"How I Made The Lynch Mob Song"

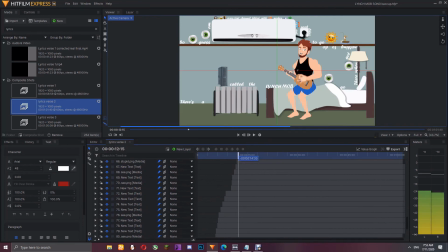1475s
So what I do here is that I make the first text, I write it the way I want it to, I animate it, and then all the text after this is just copy pasting over that, and then editing the text to change it, which sounds not long, but it takes really long. It is a tedious
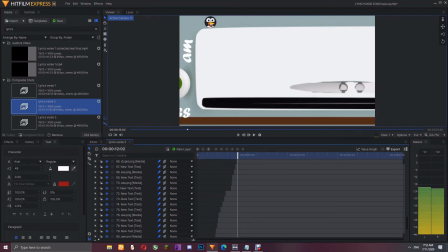1496s
process. It takes very long.
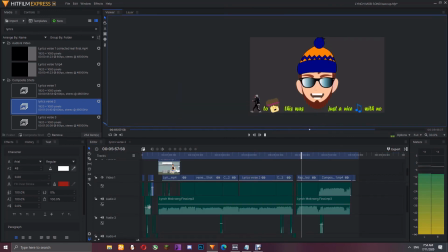1502s
Ghost comes in, I put a glow on that ass. So that headbang is probably one of the favorite things of mine that I've done here. Let me go to my composite shots. I'm gonna show you how I made the typography for this. So I have this separate composite shot named the wrap typography, and typography is basically the text appearing obviously in very appealing ways.
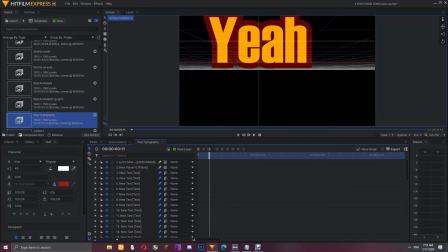1529s
You can like take any directions with it. So this is done in a 3D composite shot.
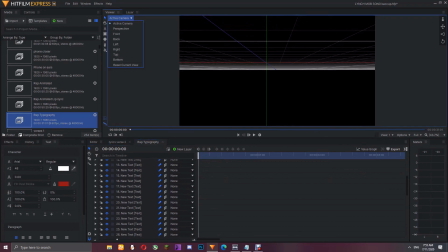1534s
If I turn this into perspective, I can, you know, move around in 3D space.
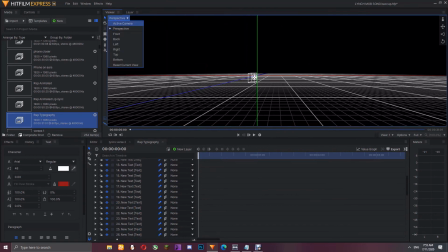1539s
So this is cool, and this is the best way to do it. All I have to do is place the text somewhere and then just move the camera around it.
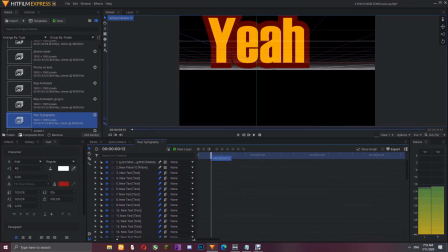1547s
It took 55 layers to make this one. So this text is appearing, and then if I go to perspective mode,
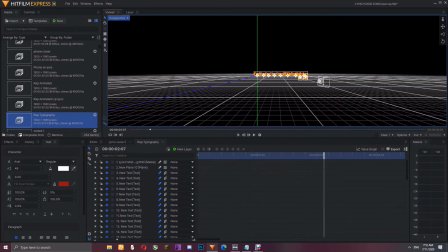1554s
you can see, you know, it's all upside down, and then it's going here.
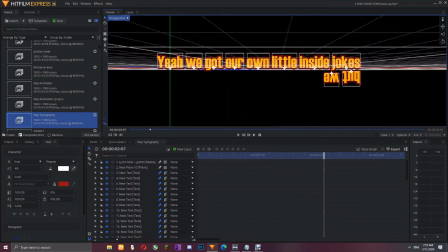1559s
And the funny thing about this is that when I did it at the end and I zoomed out,
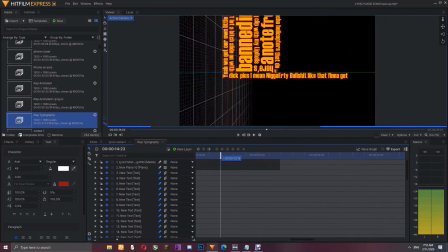1564s
I had no idea that it was gonna take the shape of a flag. And this is where I talk about the talent or natural thing, because I've been saying a lot of people that, you know, I'm a natural at this whole video and animation thing. Because it's these type of things that happen. I just put things together and they come, and the end result is somehow just mind-blowing. I didn't think I was gonna make a flag out of this. I zoomed out, it was a flag.
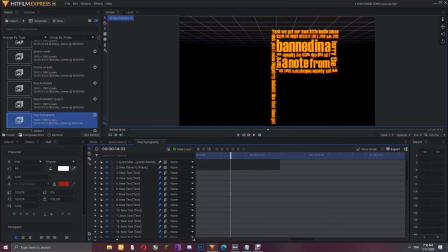1595s
I was like, whoa, that's awesome.
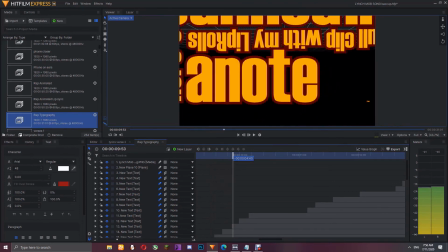1599s
Just that the camera is animated to go from left to right and then to rotate, and they go all around that.
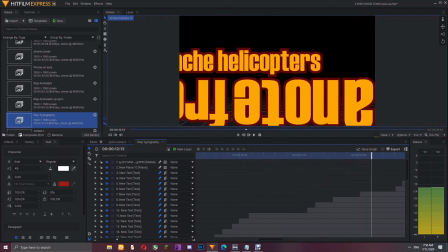1605s
We're gonna talk about these lyrics. And then in the final version also here, I put this red spectrum, which is really cool.
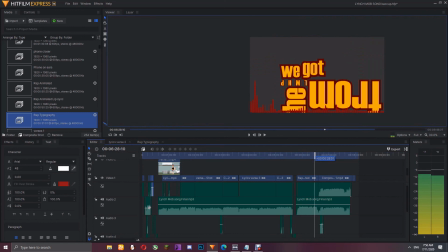1613s
It's basically following and showing you how the music is playing. So it's connected to the music. And then for the rap part, I made this in Hitfilm Pro, which I had to uninstall for some reasons, you know. Piracy. So, you know, ending at a positive message for the kids.
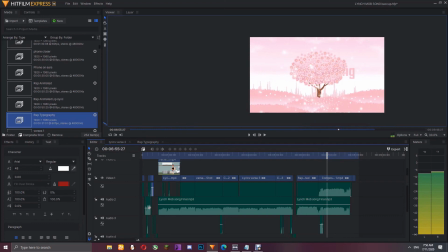1632s
Why not? So, in case you haven't noticed the things in this, we're gonna take a closer look and I'm gonna show you why this is awesome if you haven't noticed.
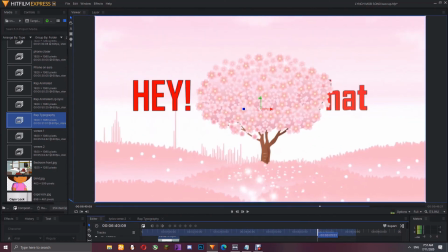1648s
If you pay attention, the size of the background is changing. The tree, the size of the foreground layer, which is this whole pink thing, that is changing.
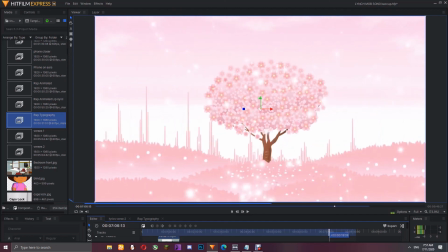1658s
And it creates this whole parallax effect, and it looks so awesome. If you haven't seen this, I advise you do go watch it right now. And this is why it looks so cool.
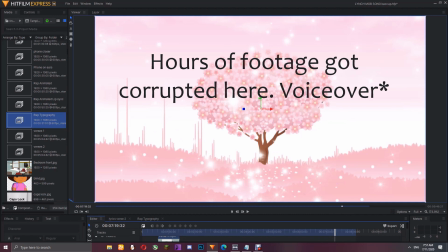1669s
Moreover, there had to be a lot of work done for this one, because I had to take this image and then I had to cut the layer out for the tree, and then I also had to do the same by tracing the whole grass thing, and it took a while to do that.
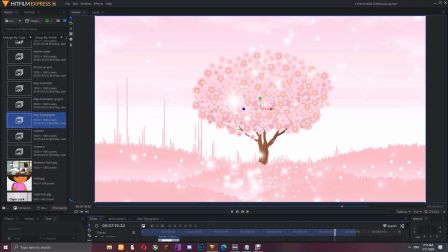1682s
And then in the background there you can see that there's an EQ, a visualized spectrum, which is telling you how the song is working at the moment. And then I used the particle system to create these white crystals that are going up in the video.
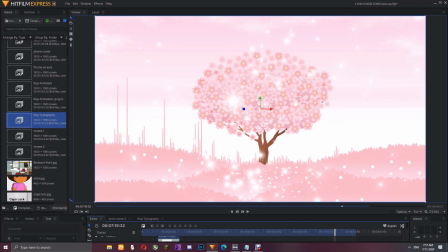1696s
And then obviously the typography I have mastered, so it's not really a big deal. But anyways, I had decided to talk about the lyrics, you know, explain them a bit more openly maybe, but for now I'm scratching that because I ran into some bad time and I
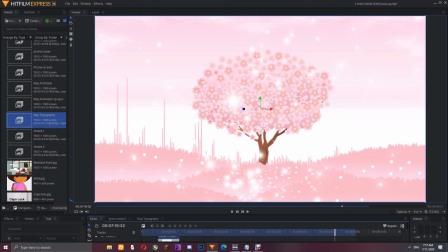1713s
couldn't use my computer for like 6 or 7 weeks because it didn't work.